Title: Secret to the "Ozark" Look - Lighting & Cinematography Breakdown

Hey welcome to another episode of the lighting breakdowns. So I'm a big fan of the show Ozark and it's dark and gritty look. So let's see some of the scenes in the last episode of the season four and see how they shot it.
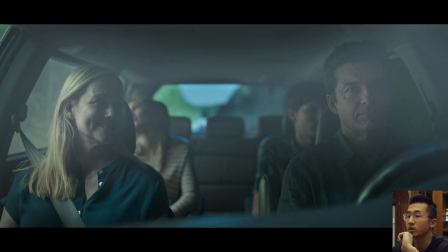14s
All right so here's a car scene and it looks like they shot it on
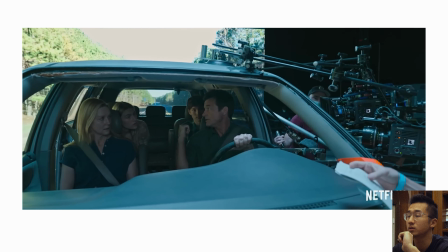20s
LED walls with multiple cameras and blah blah blah talk talk talk
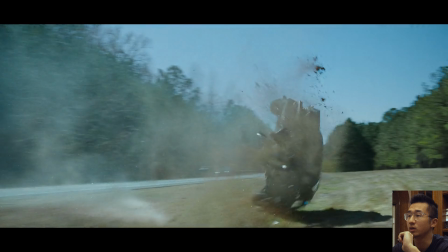26s
and boom they get into an accident here's the scene i want to talk about see this move
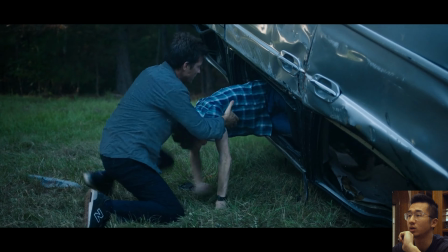32s
here coming here get out get out get out and
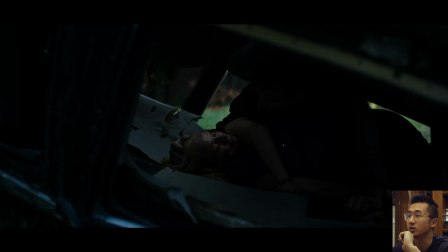38s
then he goes to the other side and let's talk about how they light this scene so you can actually see it's golden hour when they shoot it so
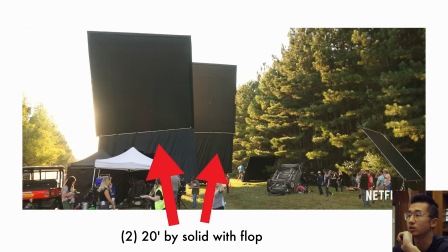46s
they have these two big solids completely blocking the sunlight so they're in the shade that way you can shape the light and maybe even add
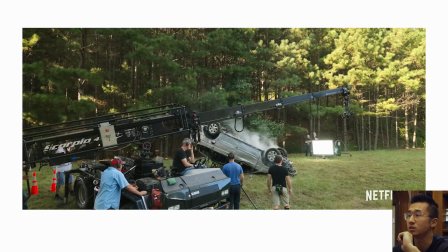54s
your own line or else you're not going to compete with the sun and on the reverse here you can see there's one light here that's probably giving him this
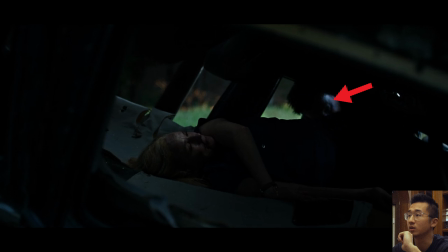63s
edge on the car and on this guy that's what's giving him the separation from the background and this cooler edge light and there's probably
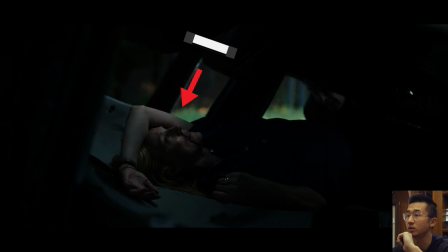72s
another light inside the car that's giving her these eye light and some ambient so you can see her face not too complicated and then when they cut and go into this shot
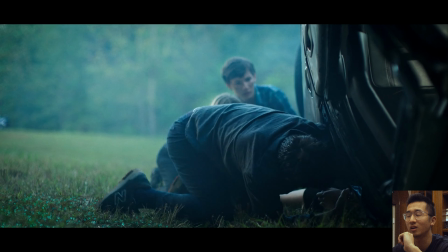83s
he's suddenly on the other side of the car like I didn't even notice it when I was watching but it just
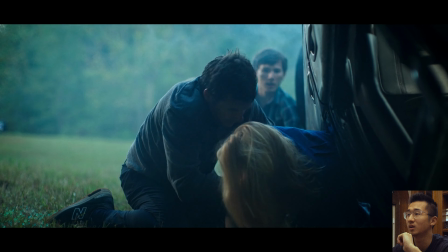90s
tells you how much you can get away with this kind of stuff incredible
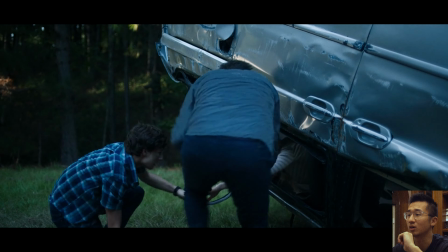95s
just watch it again the kids are on our side Marty goes to the other side
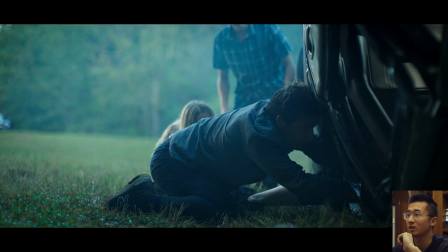100s
and then when they cut he's just back okay so for this shot
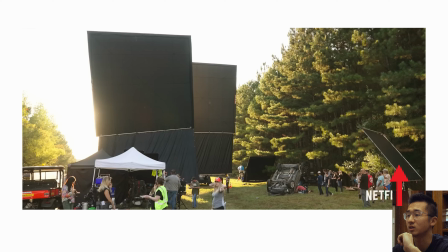105s
I think they move the solid that's here to the camera side
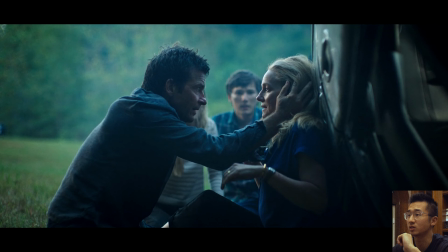111s
so whatever is downstage that's closer to camera is dark and have
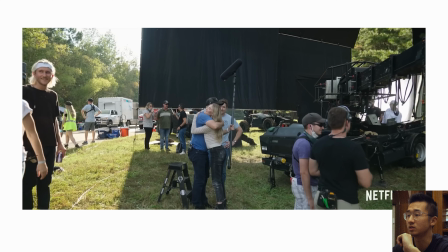116s
some sort of contrast and then you can see it on this clip here they actually have
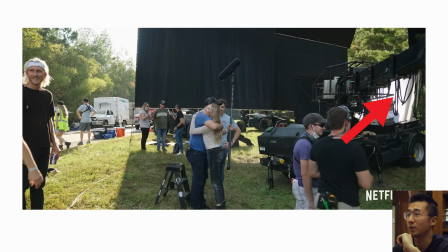121s
like a I would say a 12 by or 8 by diffusion that's giving him
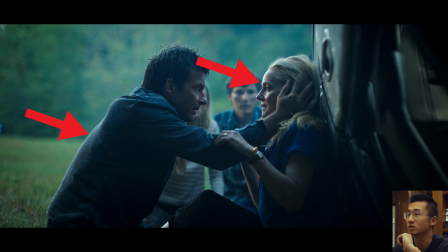126s
this key light on their face right here so you're nagging
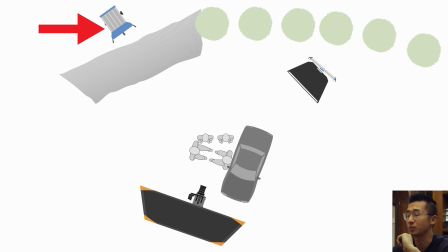131s
the camera side and then adding light upstage that's what's giving the contrast in
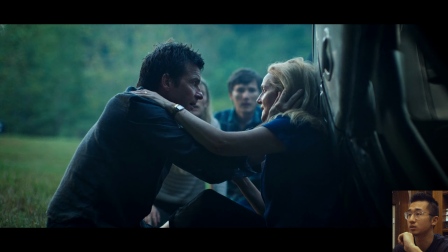136s
this shot and with some atmosphere looks pretty good here is another scene in
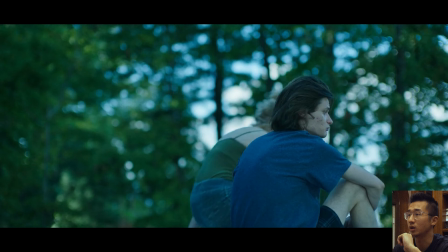142s
the same episode you do this cool crane move come up
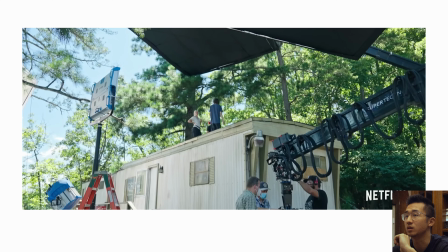146s
and then turns around looking at the behind the scenes clip they have two cranes with
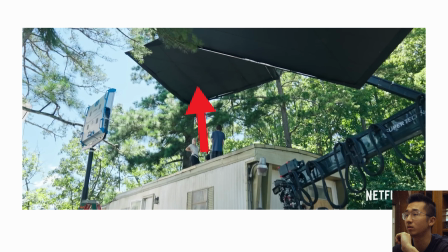152s
two big solids one it's overhead blocking the direct sunlight and you
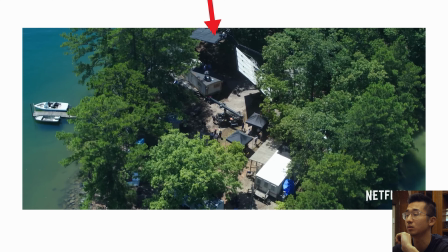156s
can actually see it here if they don't block it it's gonna be sunny and that's not what they're going for
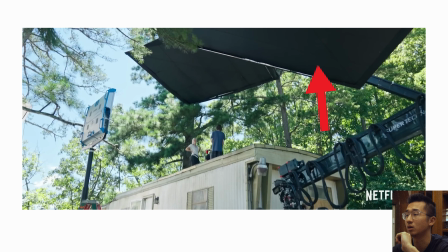161s
and there is another big solid on this side that's giving them some negative fill to create more contrast and then when
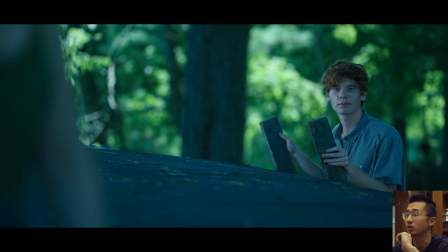171s
they cut to the singles you can see it gets more polished because you're not moving the camera as much and you can see it in this clip
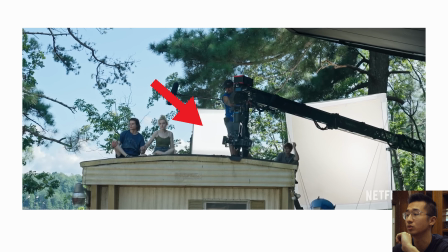180s
they have this sort of diffusion on the left side that's
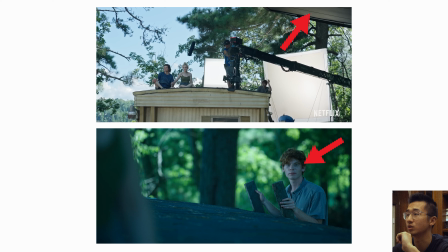186s
what's giving him the key here and then of course the negative fill is above him
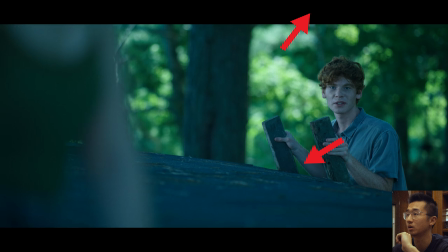190s
so that the fill side of the face is darker And when you cut to the reverse, it's the same thing.
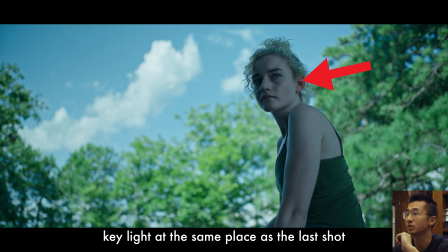197s
Key coming from the right side through a diffusion and the camera side is negative field. And what's cool is you have this cool ambient leak from the sky that's giving her this separation on the arm and on the face.
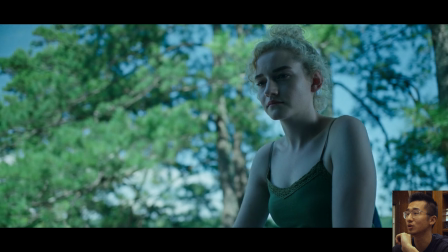212s
And then they do this cool move again. Notice they cut right before where the light is supposed to be, right?
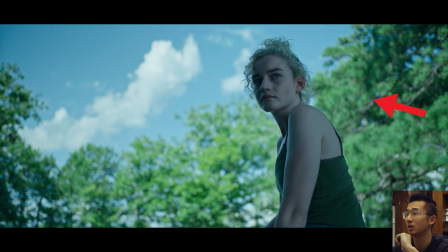219s
The light is supposed to be like right outside the frame here. that's giving her the key in this angle and then they cut to this shot notice it
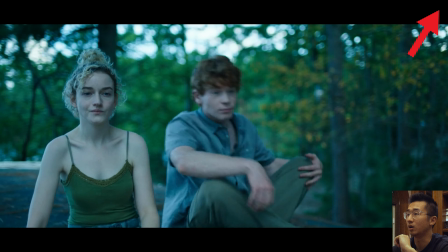228s
got a lot flatter the negative feel is probably still here on the right and then the overhead you can see it's a lot flatter when
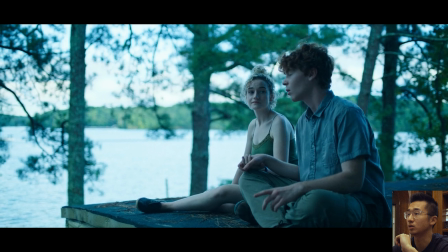236s
you're trying to do a move actually when the camera comes into this position it doesn't look too bad but the sky is definitely i would say a stop above what we've seen before and that's because you don't have the space to put a light here to give them extra level and contrast so
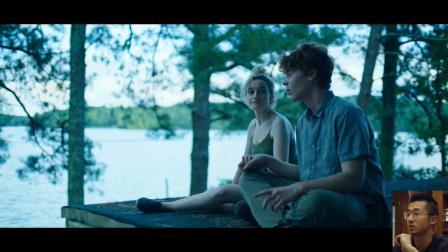254s
you're gonna have to open up the lens and and that's why the background is brighter now and you can just kind of feel the power window on these two like this is definitely not what they got on the day on the day the level on their face and body is definitely a lot
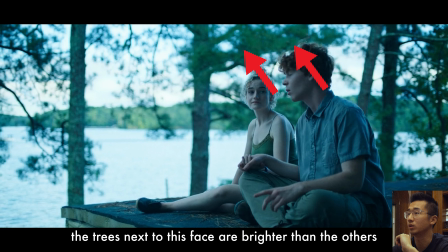268s
lower and they can bring it up in post and you can kind of feel that power window on his face right here and they do this cool
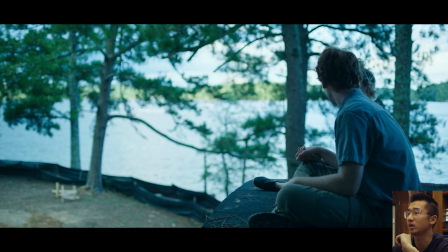277s
move so you're pretty much looking at i would say 300 degrees the
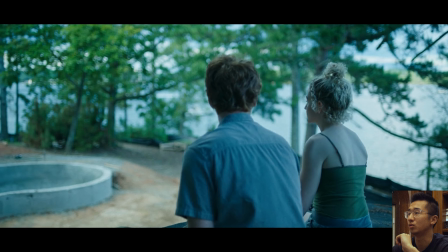282s
only place you can hide stuff is right outside the frame here on the
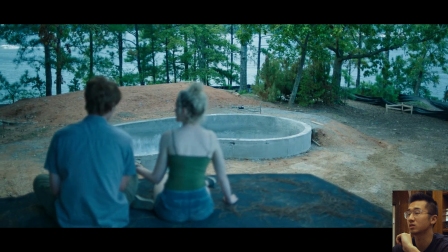286s
right yeah there's no way to put a light not in the right place and then here's a night scene another cool techno crane move
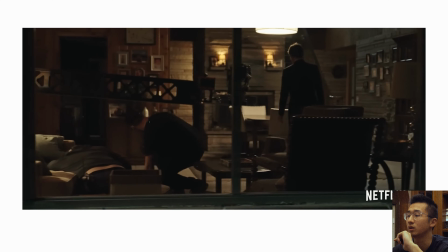296s
comes out and you see a guy outside and you can see the behind the scenes clip here they come out
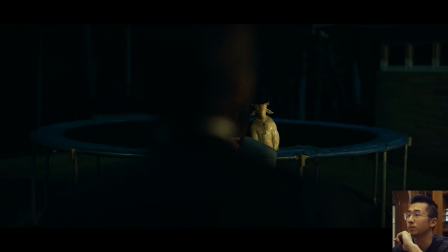303s
say hi comes out okay so looking at this
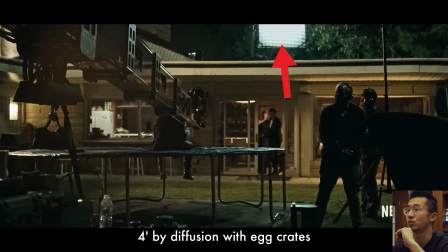310s
clip there's a four by diffusion with egg crates that's serving as this cool ambient light that's edging this guy and you can see in this
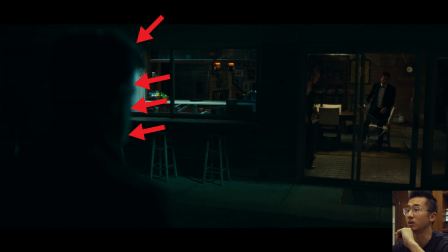320s
shot that's what's separating him from the background and preventing him from merging into the shadows so you can just barely make out there's a person there and then
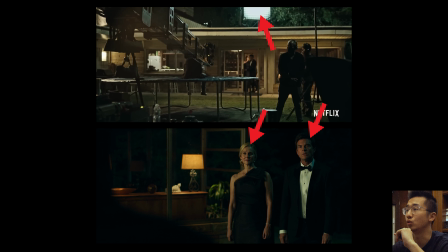330s
when they come out you can see these cooler lights coming from above and behind
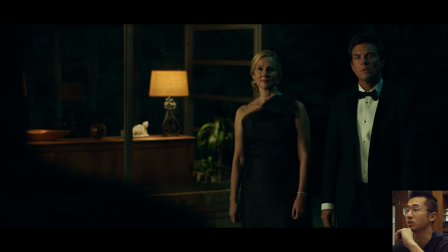336s
that's edging them out just a little bit and creating some color contrast same here
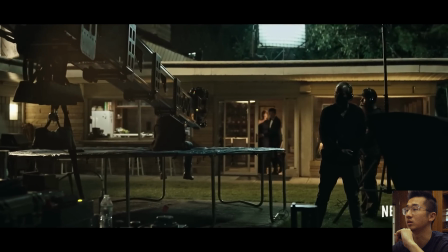341s
and then there is another light here that's probably on this combo
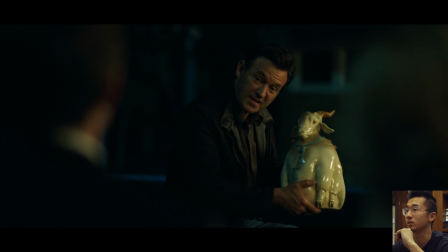348s
stand so there's another ambient light that's giving this some details in the
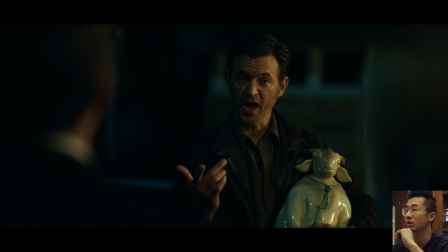353s
background and blah blah blah they talk talk talk talk and
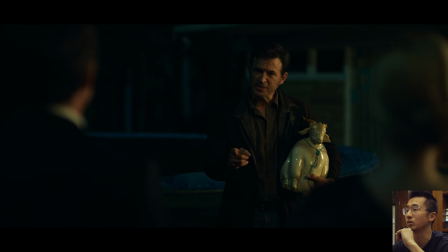359s
then their son with the gun comes out and cousin to this
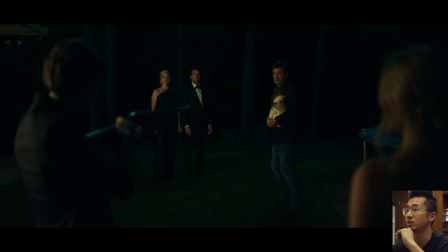365s
wide master you can see it in this clip here the cameras is in between these two guys
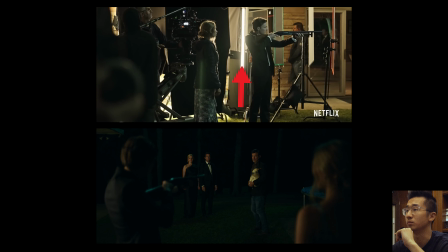370s
and there's an ester tube giving them some hair lights to separate them and then and you can clearly tell there's a big soft source behind the big solid here this floppy here is used to cut life from hitting these two
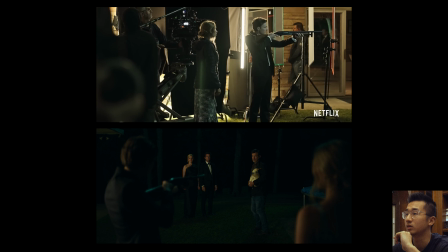386s
person in the foreground and this looks like an ND gel that's cutting a light from hitting the floor because if you don't have this you'll have these hard shadows on the grass which is not what they want so that the light only hits them on their upper body and their face and then
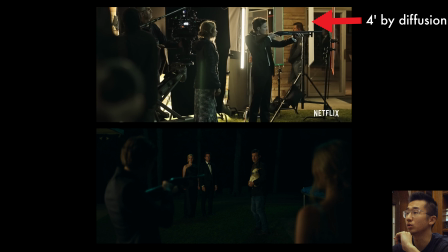405s
you can see there are more diffusion to soften the light and then there are two nets a single net and the double net to cut a light from whoever is standing closer to the light which is this guy probably because he would have been much brighter since he's standing closer
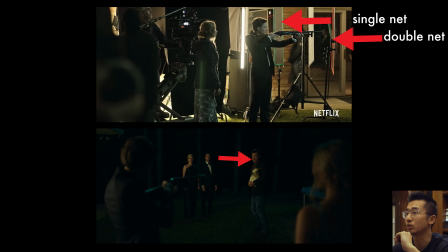423s
to the light so they're cutting it so that the level that's hitting these three guys are basically the same and you can notice it a lot more in this
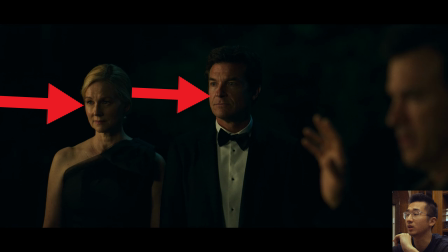431s
shot and these two parents are getting a lot more level than him because they probably did the same thing with the nets to cut light off him a little more because they want your attention to be focused on the parents all right that's it for today's breakdown if you like this please subscribe because i will keep doing these and bye